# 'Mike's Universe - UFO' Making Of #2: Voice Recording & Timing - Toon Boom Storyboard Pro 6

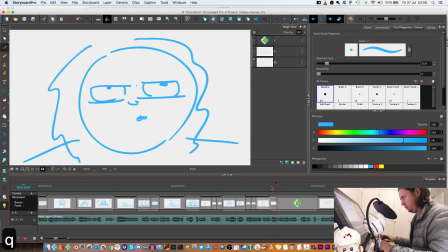1248s
Sure.
And right above me was this thing that looked like a drone that was flying higher and higher in this very direct robotic path. And I kept tracking it, and then it just kind of disintegrated when it got really high.
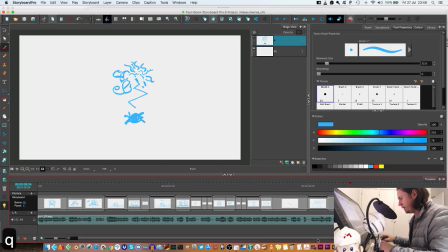1266s
I think we need a reaction shot here. A quick reaction to show something's character's seen something. And I'm going to drag that onto this shot.
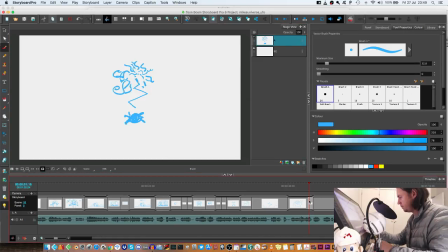1284s
Because that's going to be part of the same shot here.
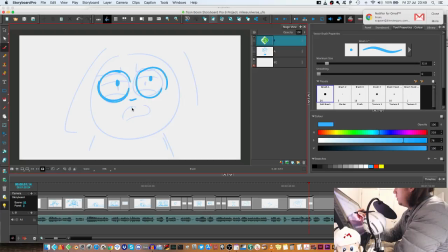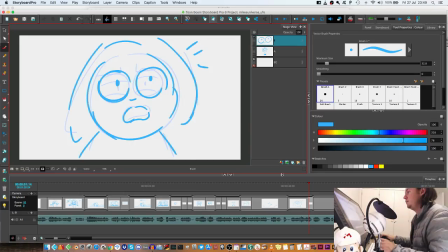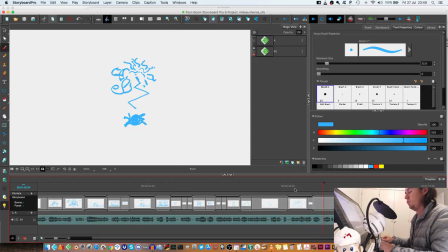1311s Tracking it, and then it just kind of disintegrated when it got really high, and it didn't like blow up, but just the parts kind of looked like they came apart in this wispy like VFX sci-fi thing. And I thought maybe it was a clump of birds, but just the path was so direct and robotic, pretty weird.
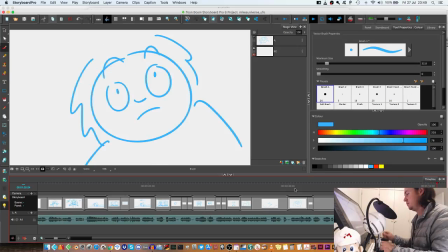1331s And then I just remember thinking, oh well, I guess it's just a UFO.
Get another pose for that.
And then I just remember
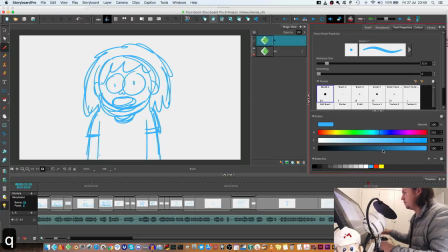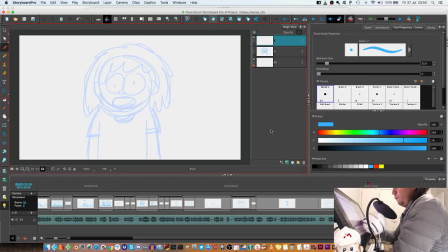like, I guess it's just a UFO, you know.
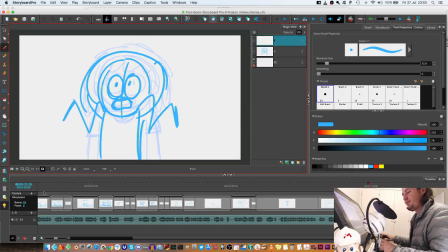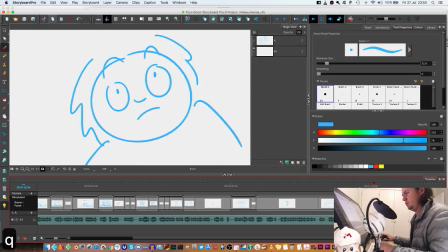1364s And then I just remember thinking, oh well, I guess it's just a UFO.
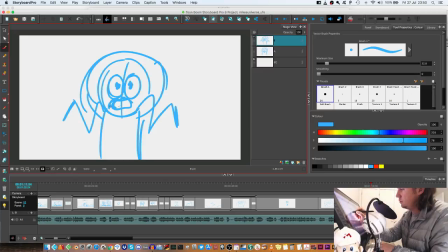Expression seems a bit severe.
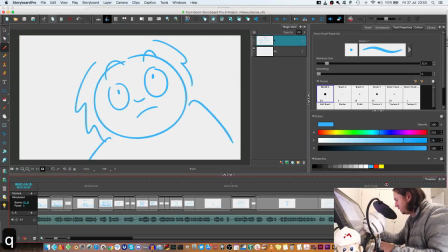1381s Spotted it, and now it has to go.
So what I want to do at the end of this shot is just show the character starting to get up.
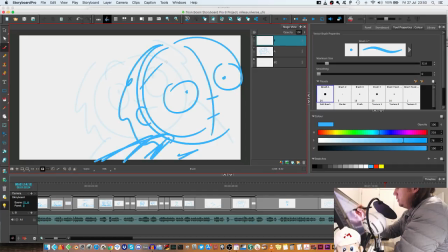1399s
His back arm will be supporting him getting up.
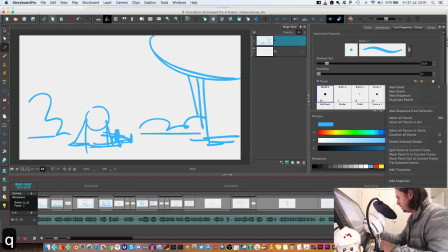1406s And I spotted it, and now it has to go.
And then over here, just the start of
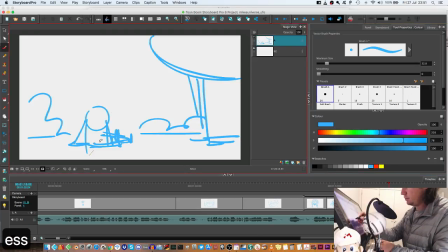1418s
the character getting up, so those two shots link up nicely.
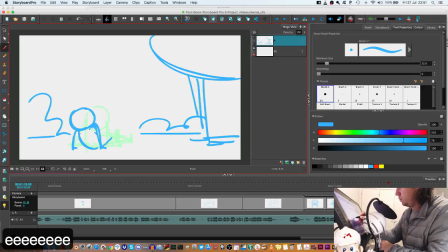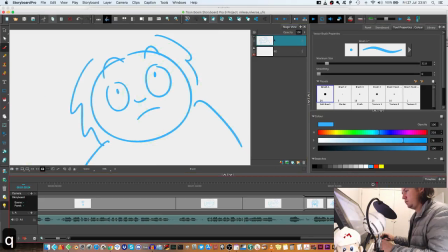For watching. If you like the video,
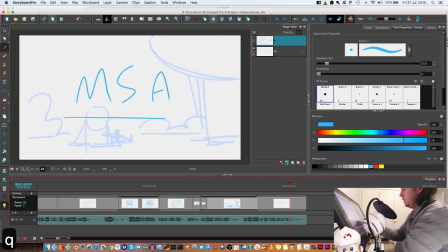1452s thanks for watching. If you like the video, please subscribe.
And then just so there's some life on this last panel. Maybe I'll do like one of those YouTube like please subscribe things where they put it over the button. How do you do that?
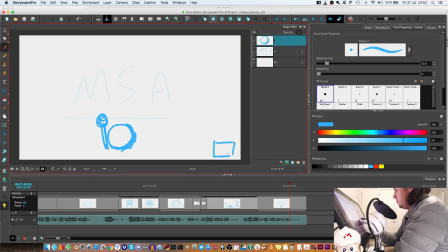1476s
Maybe he'll be pointing here. I know the logo normally goes here, so maybe I'm going to have him pointing like down. Cool. Now we got like a basic structure.